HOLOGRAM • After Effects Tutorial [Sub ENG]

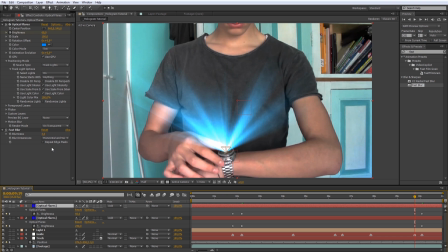8:30 Perché adesso noi andremo a fare alt click su Animation Evolution di questo Optical Flares duplicato e andremo a scrivere un'espressione di tempo come time per 50
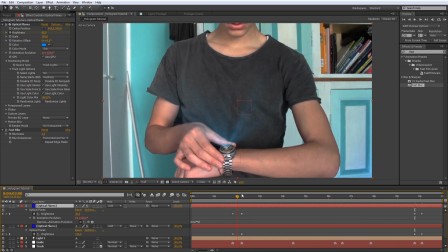8:44 in modo tale da avere una piccola lente
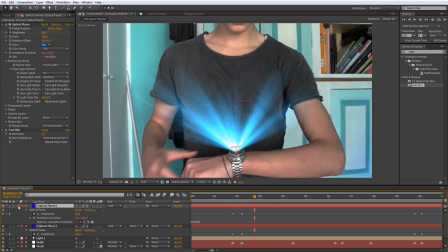8:48 di fondo, diciamo, animata a prendere l'effetto un po' più realistico. Ora siamo pronti per creare il nostro schermo, quindi creiamo una nuova composizione,
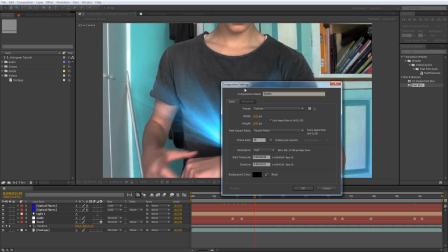8:59 la chiamiamo screen e diamo delle dimensioni di 6x40x360 perché dovrà essere più piccola, durata e lunghezza in base al video, in questo caso metterò 11 secondi e 25 fps.
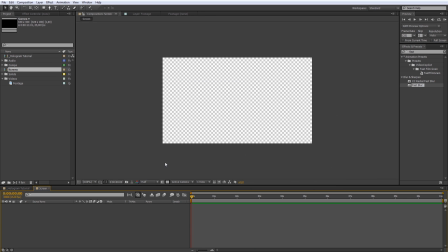9:17 Faccio OK e questa è la composizione creata. A questo punto dobbiamo disattivare la trasparenza intanto e impostare la risoluzione a full.
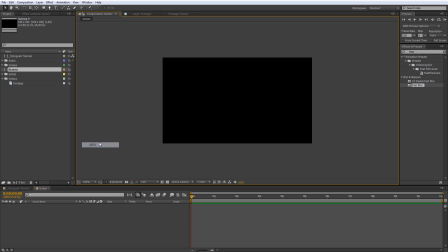9:26 La risoluzione è a full e lo zoom a 100 perché altrimenti non vedremo abbastanza dettagli per creare lo schermo in modo efficace.
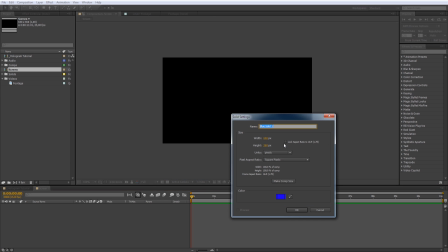9:34 Quindi creiamo subito un nuovo solido, tasto destro New Solid, Make Comp Size, colore bianco e facciamo OK.
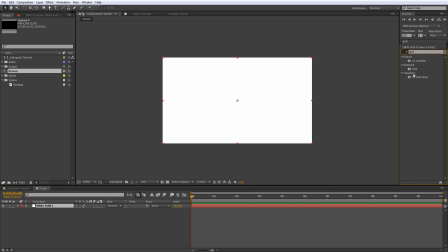9:44 Cerchiamo l'effetto grid e lo applichiamo su questo livello bianco.
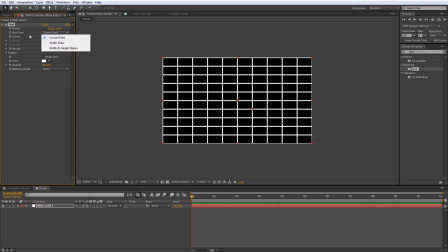9:49 In corner pin, in size form mettiamo width slider, lasciamo 32 e in border mettiamo 1.
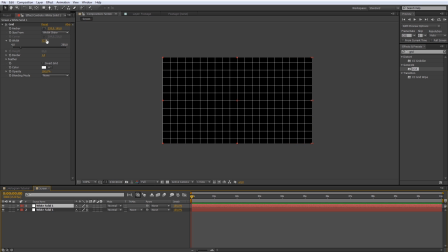9:57 duplichiamo questo livello con Ctrl Command D e in width mettiamo la metà, quindi 16, e stessa cosa per border 0,5. Questo è per dare il tipico effetto dello schermo, dei schermi tipo ologramma.
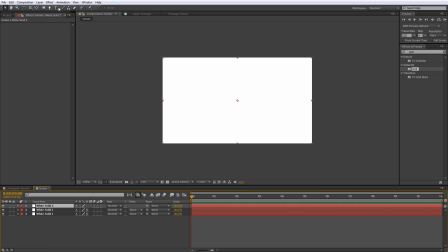10:14 Poi creiamo un altro solido, sempre bianco, e con lo strumento Rectangle Tool facciamo un doppio clic.
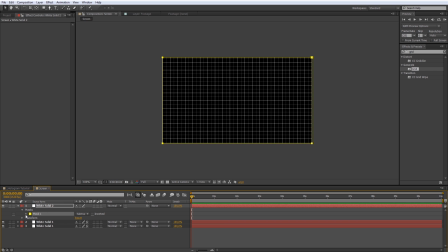10:21 Impostiamo la maschera su Sottrai e apriamo le impostazioni della maschera e mettiamo l'espansione a meno 3 o 4, vedete un po' come vi piace di più. Questo per avere questa piccola cornice per definire meglio i margini.
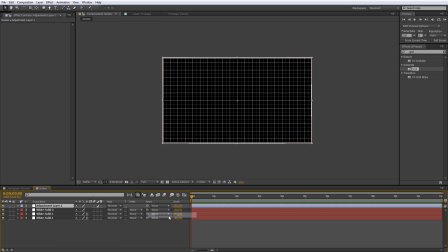10:35 Poi creiamo un nuovo Adjustment Layer che ci servirà per rendere, per dare il colore, quindi applichiamo un effetto Tint su questo nuovo Adjustment Layer e in Map White 2 mettiamo un colore,
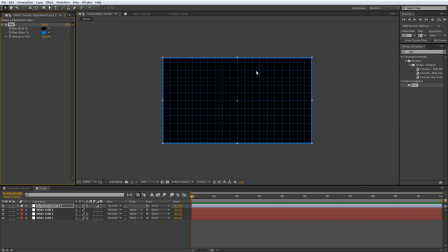10:49 in questo caso metterò lo stesso blu di prima, ma visto che vedo che è troppo intenso diminuisco l'Amount to Tint. E così abbiamo anche colorato il nostro schermo, magari aumento ancora un po'.
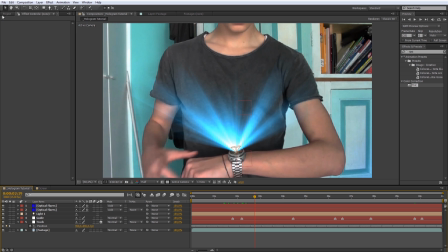11:04 Adesso torniamo nella composizione principale e trasciniamoci la composizione screen. Adesso dobbiamo allineare questo schermo con tutti gli altri elementi. Innanzitutto vedo che è un po' troppo piccola, quindi premo S per scala e metto un valore di 150.
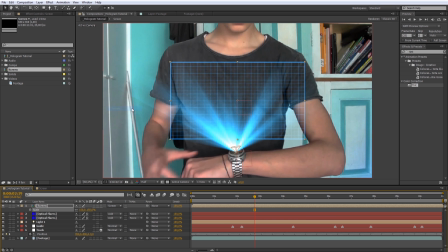11:24 Nella blending mode mettiamo screen, appunto, e rendiamo l'effetto tridimensionale. Perché non lo vediamo più? Perché essendo ora un effetto tridimensionale è affetto da luci e ombre, e per evitare che questo accada premiamo AA per avere le opzioni materiale.
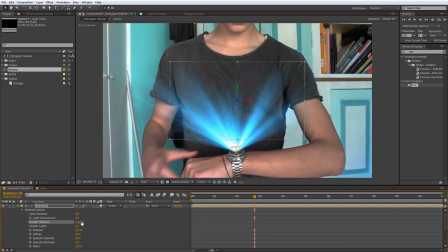11:41 In Accept Shadows mettiamo off e stessa cosa per Accept Lights, mettiamo off. A questo punto potremo vedere che questo schermo è 3D però non è affetto da luci e ombre.
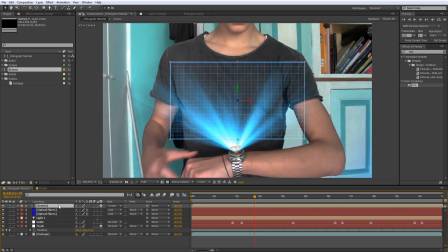11:57 Dobbiamo premere P e fare la stessa cosa che abbiamo fatto con la luce. Alt click e colleghiamo il parametro posizione al livello di traccia. Se lo vediamo andare in basso è perché la posizione, il punto di ancoraggio è al centro.
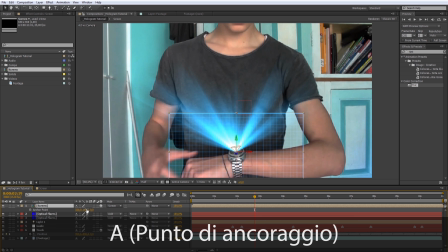12:14 Quindi noi premiamo A per punto di ancoraggio e aumentiamo il secondo valore per portarlo in alto.
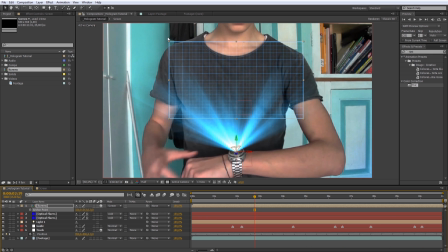12:20 A questo punto, per rendere un po' più tondeggiante questo schermo, applichiamo un effetto molto carino che si chiama Optics Compensation. Aumentiamo il Field of View a 40-50, vedete come vi piace di più.
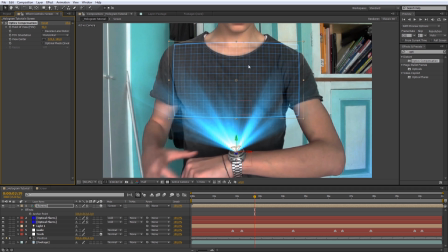12:37 E questo è l'effetto ottenuto, diciamo.